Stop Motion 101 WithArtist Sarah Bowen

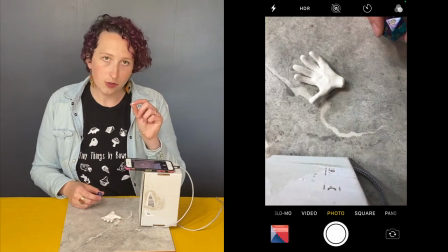I also have a little bit of extra clay here that I've set aside that I'm going to
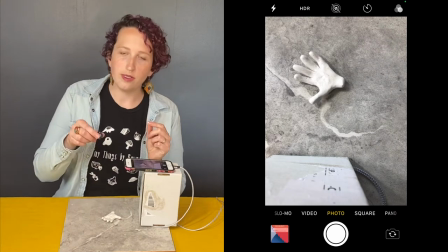use kind of like sticky tack to hold the die how I want it as it rolls,
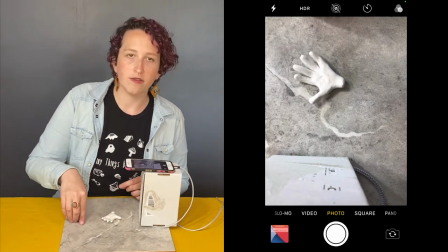because we don't necessarily want it to just roll from flat side to flat side, because that's not natural.
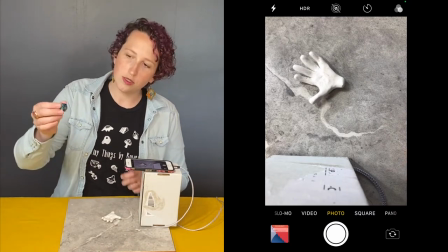It does kind of touch its little corners as it rolls.
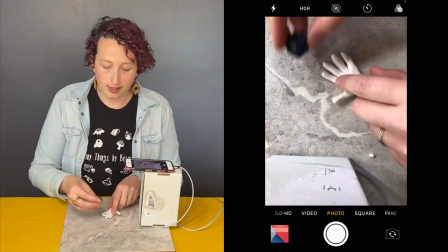So I know that I would like it to end on the 20,
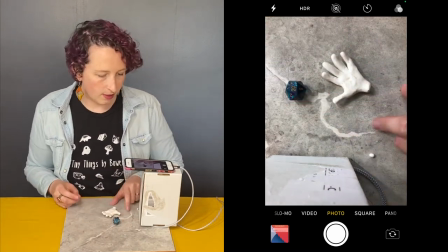because we all know rolling a 20 is the best thing to do. So I'm kind of gonna go backwards here.
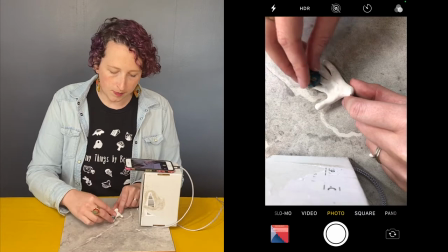Let's see, I'll have it roll off the fingers, just so that I get an idea of where it should start.
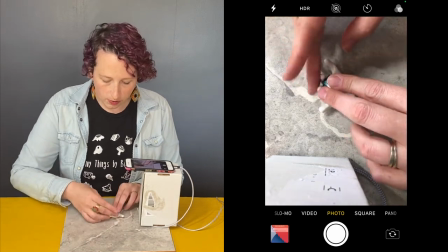So I'm gonna have it start there, and I'm gonna fold my fingers up around it so that they're holding on to it.
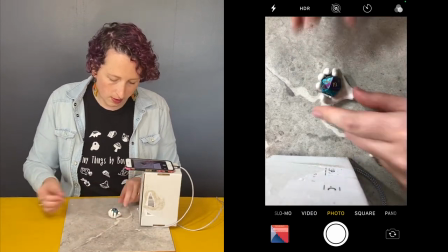Put my thumb on there. So this is kind of how I'm gonna wanna start.
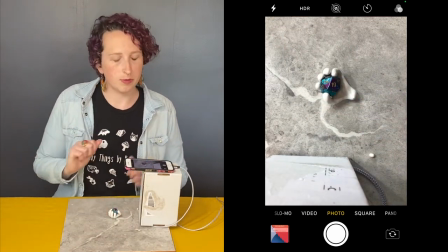If you're using a phone, this part's important. If you're using a phone that has service,
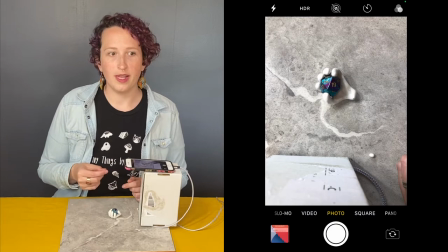turn it on airplane mode so that you're not halfway through and then you get a call and it vibrates off of whatever platform you have it on.
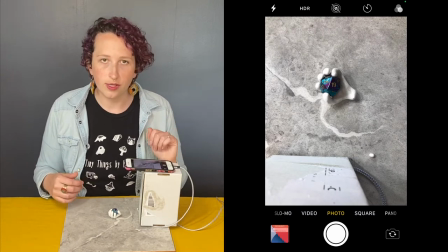Just turn everything off. That way you can work and know that your phone isn't going to move without, you know, your knowledge.
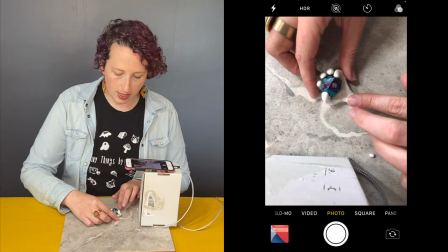So to begin, I have my little die in my hand and I think I'm going to kind of smoosh the clay up
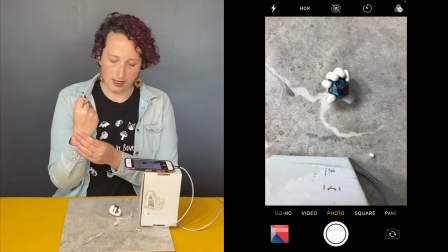like that so that it looks like it's about to throw the die. Working with clay is really nice because it is kind of its own sticky tack.
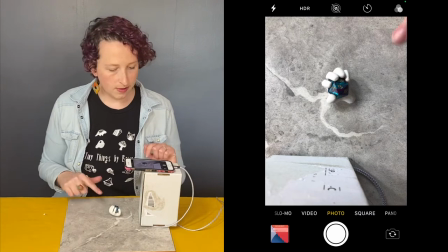So my first shot, this is going to be my first shot. Be careful when you're touching.
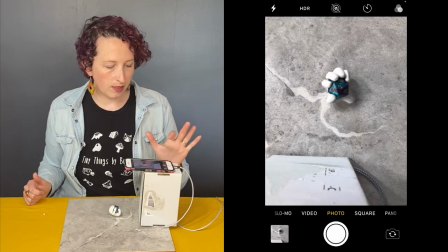If you don't have a tripod, just one light little tap.
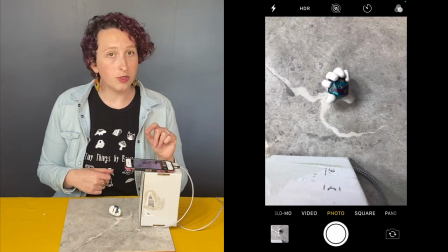They make Bluetooth shutter clickers for your phone. If you bought a tripod, it might have come with that. That's a really good tool for stop motion, but you don't have to have it.
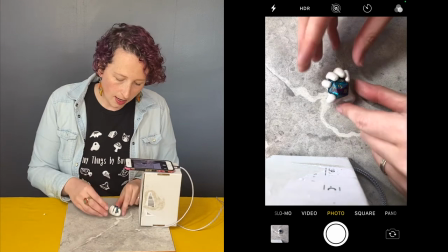So for our first movement, I'm gonna make sure that I don't pick it up and move it.
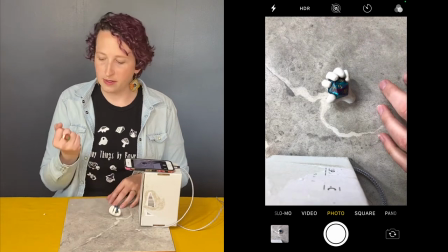I want it to stay on the surface so that it has as controlled of movement as it can.
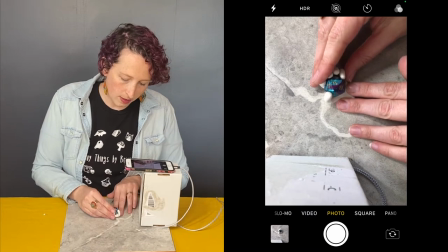So I'm gonna kind of hold it down a little bit, move it just a bit, so it's starting to come this way.
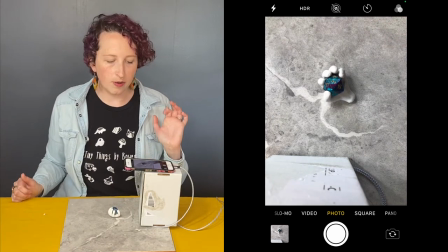Also make sure, here I'm gonna snap my next photo, make sure that you're not making a shadow in your frame,
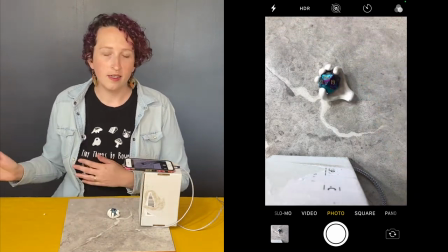because sometimes you'll move it and then forget to get all the way out of the way,
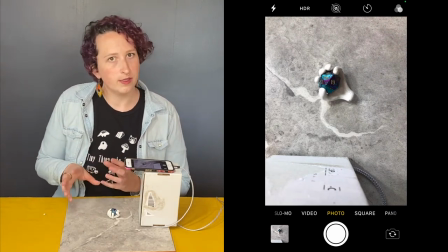and that shadow will really stand out in the stop motion.
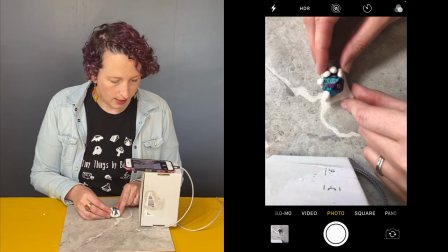So let's see, looks like it started to move a little on its own.
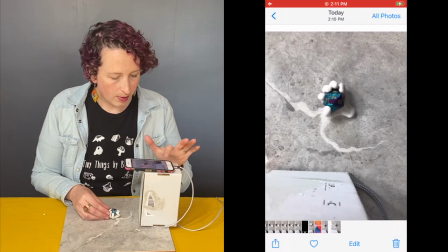If you're ever unsure, you can go back and look at your last frame.
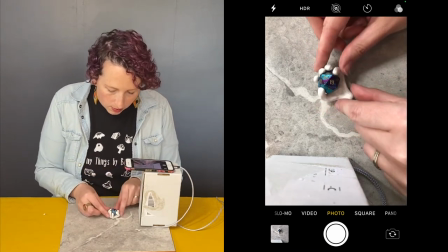So it kind of did start to droop a little bit, so I'll let it go just a little further, take another shot.
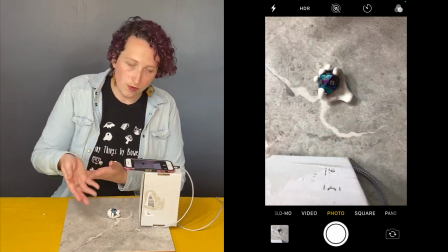Now I'm going to start to angle it like this and move the fingers as it is getting ready to let go of the die.
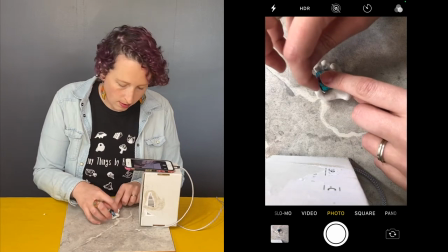So I'm going to pull the fingers away a little bit. I'm holding that die to make sure it doesn't get away.
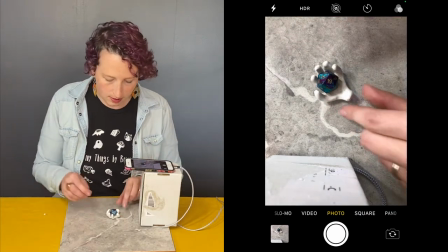And grab a shot. Move it up a little further.
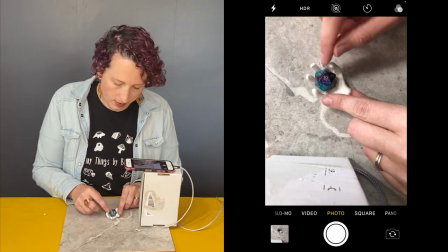Open my fingers a little further.
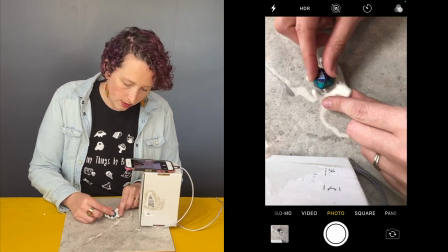This clay is very soft, so where the die has been, there's going to be a little indentation, and we can kind of smooth that as we go.
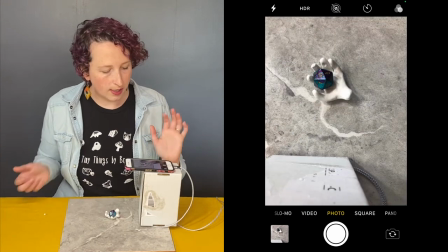I did move the die a little bit, so it's starting to come roll off of the fingers there.
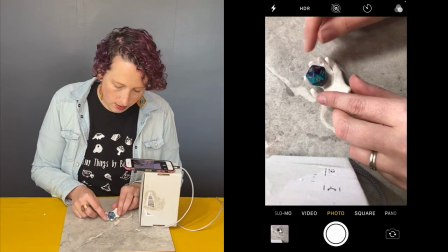I'm going to scooch it a little more. Get my thumb out of the way.
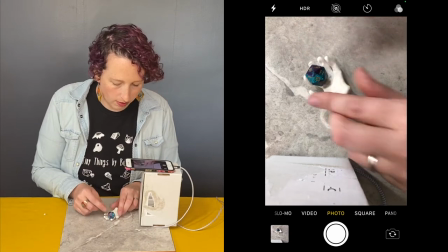I'm never picking it all the way up off the table as I work.
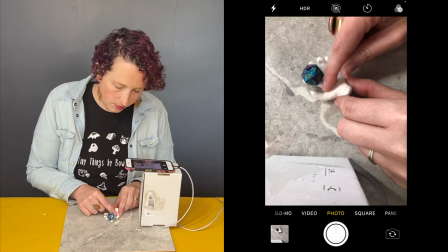I'm going to start to roll off. I'm going to smooth out. Whoop, picked it up a little bit.
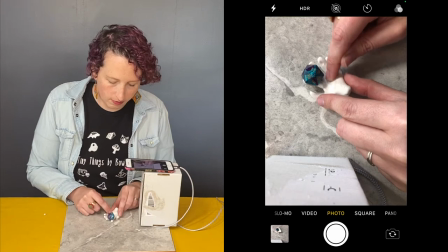You might be able to see that in the final product. Sometimes you just don't know until it's done.
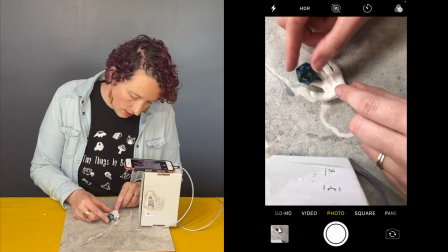Take another photo. All right, it's about to leave the hand entirely.
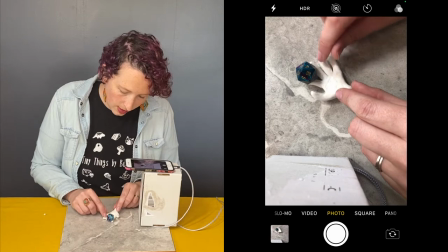So I want my hand to be pretty flat.